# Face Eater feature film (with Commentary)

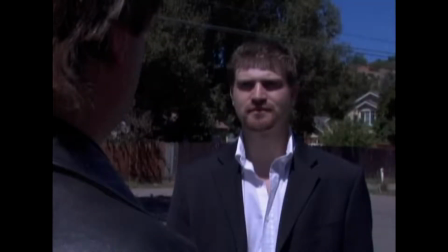(28:58)
Lighting was especially difficult in this scene. There's a large tree.
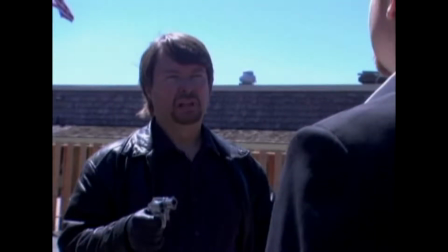(29:03)
It provided a lot of the shadows that you're seeing, but as the day progressed,
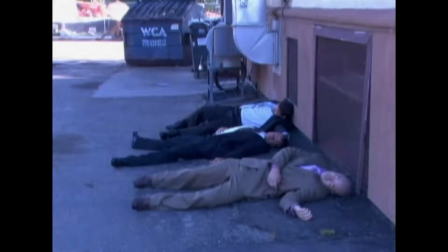(29:08)
we lost those shadows, so we really had to be careful to make sure it matched.
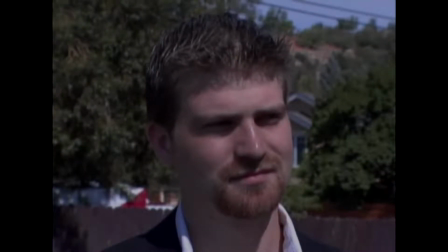(29:15) God damn it, Rich.
I think we all left this shoot with a nice sunburn.
See how easy that was?
I know I did.
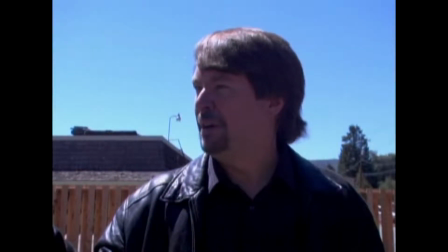(29:21) Since you've got the potty mouth, Carl, you get to ride in the trunk.
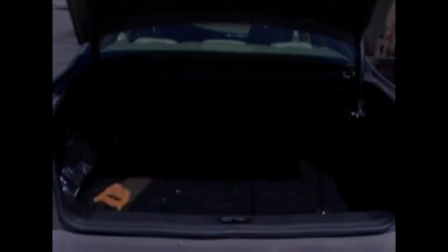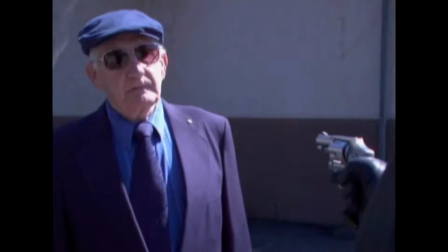(29:31)
When Bill gets shot in this sequence, we used Jell-O as his blood and wound,
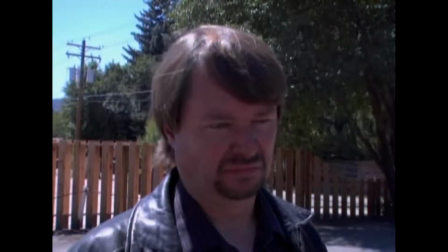(29:39)
but we also ended up using ketchup as well as food coloring.
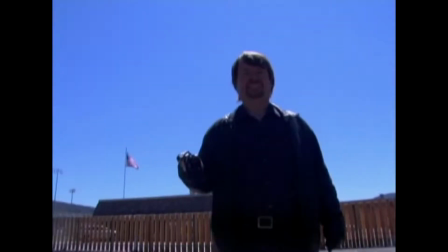(29:47) Corn syrup and red food coloring, yeah, that's perfect blood. Whatever you say, Carl.
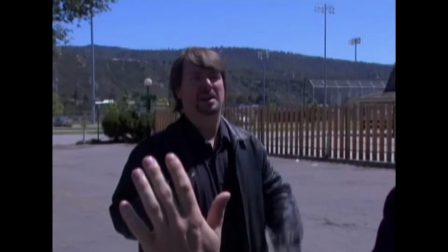(29:55)
You can see now the sun's a little bit more prevalent here than it was, about 30 seconds ago, but I think it still works.
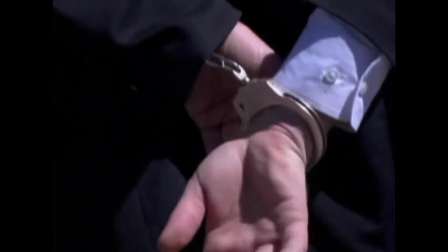(30:05)
Any film, even films with budgets over $4,000, have to contend with such problems.
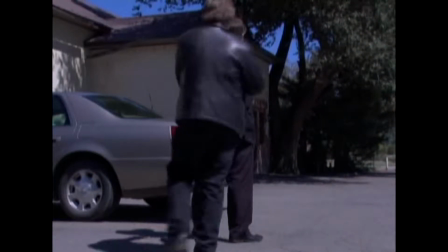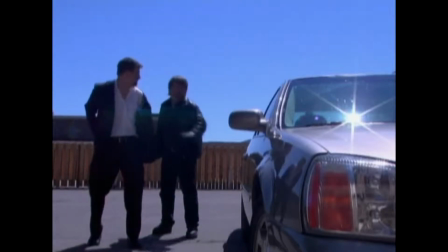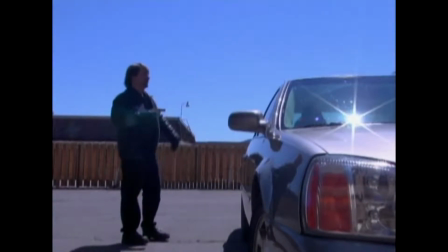(30:24)
Okay, there's a fly on the, you may notice the fly at the hood ornament of the Cadillac,
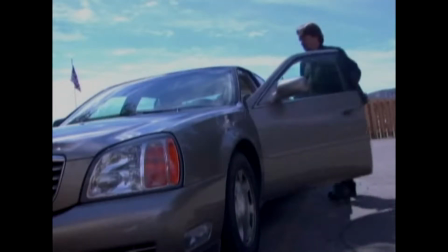(30:31)
and of course we didn't plan that, but once we shot it, that's definitely a keeper, because that's,
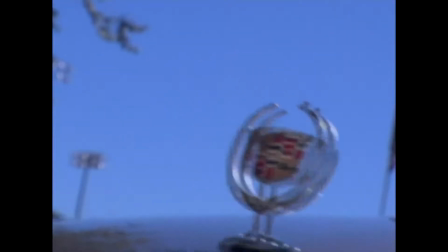(30:37)
I think, metaphorical for death and rotting and evil.
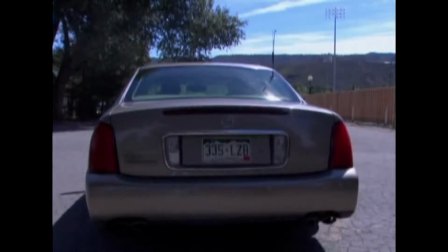(30:42)
Pretty much everything that Face Eater's about, so we wanted to leave that in.
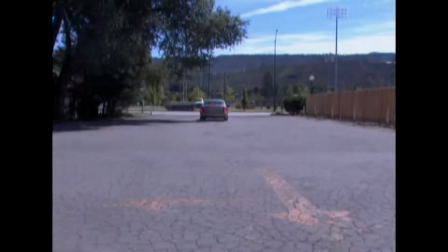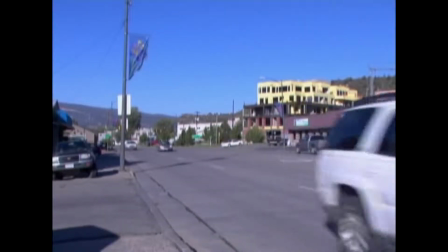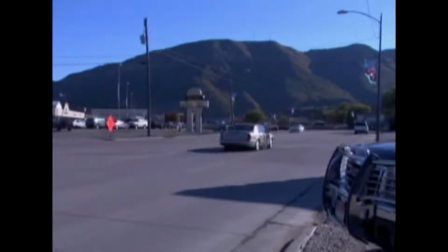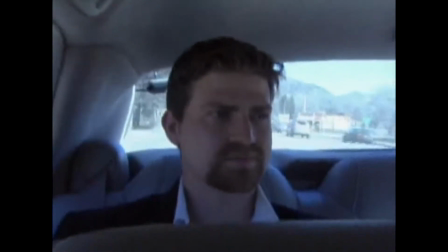(31:03)
Brief sequence of me in the car with Rich
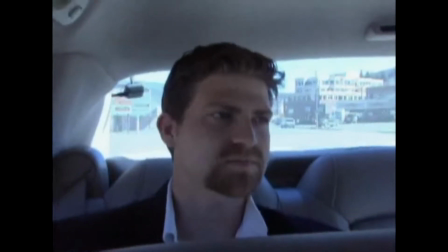(31:09)
is designed not only to be a little bit of dark humor, but also to reflect upon
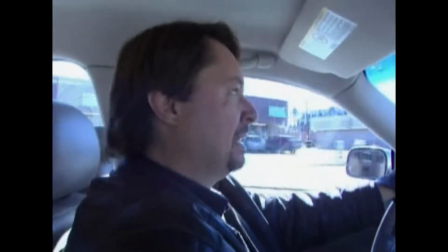(31:19)
Flex's not full grasp of humanity.
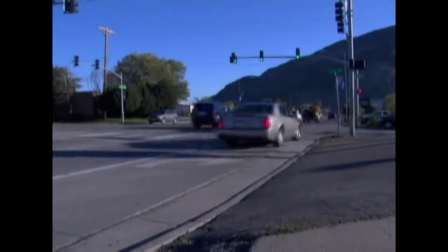(31:23)
It means nothing to him that the guy's died, and is nothing more than an annoyance while he's trying to get his job done and get to his promotion.
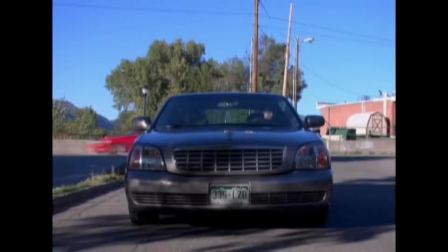(31:36)
I think John definitely broke some speeding laws throughout this film.
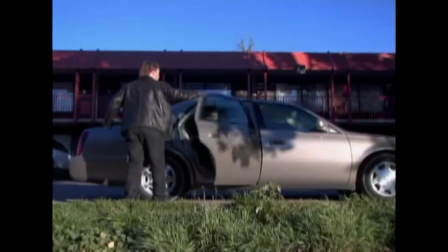(31:43)
You can see him driving fairly fast, and I assure you that he was driving as fast as it looks like he's driving. And the speed limit in Durango is usually anywhere from 30 to, at the most, 40, 45 miles an hour.
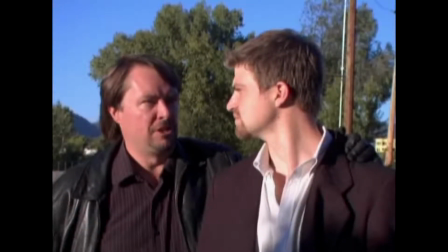(31:57)
So, but you know, his character gets things done.
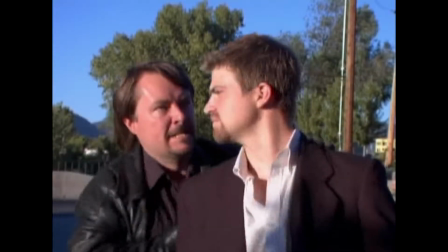(32:02)
He moves quickly, and that was necessary.
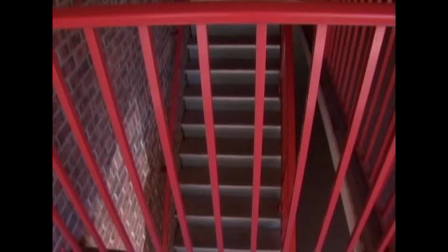(32:09)
Criminals don't drive like old women, and Flex is always on task and on target to keep it moving.
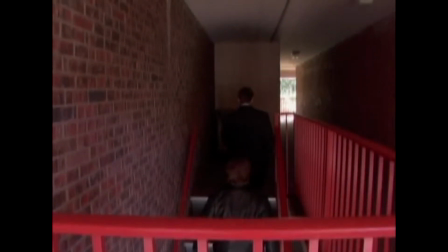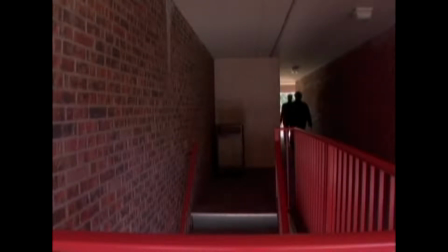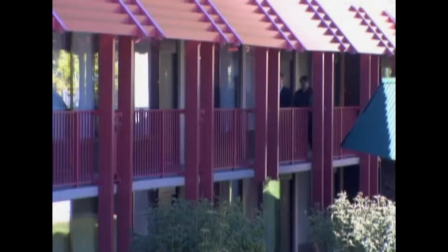(32:28)
Okay, so we're about to meet Ed Harley, played by Matthew Dyer, Jim Dyer's son.
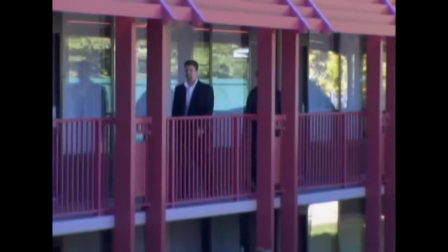(32:36)
Matt had previously worked on the show Without a Trace and was a stuntman in many movies.
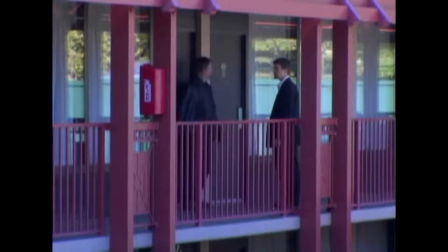(32:44)
Most recently, Days of Darkness, a zombie movie that was released just this year.
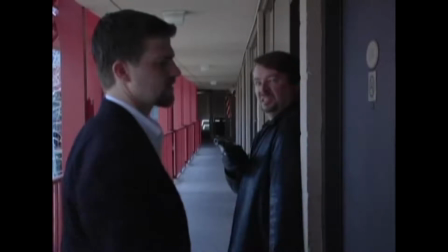(32:49)
I think he even worked on Tim Burton's remake of Planet of the Apes as a stuntman.
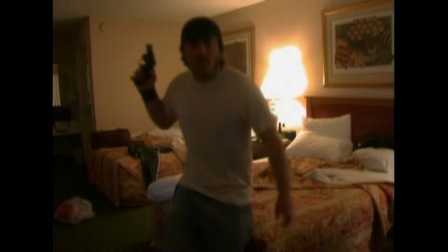(32:59)
We did have a funny occurrence during this particular scene.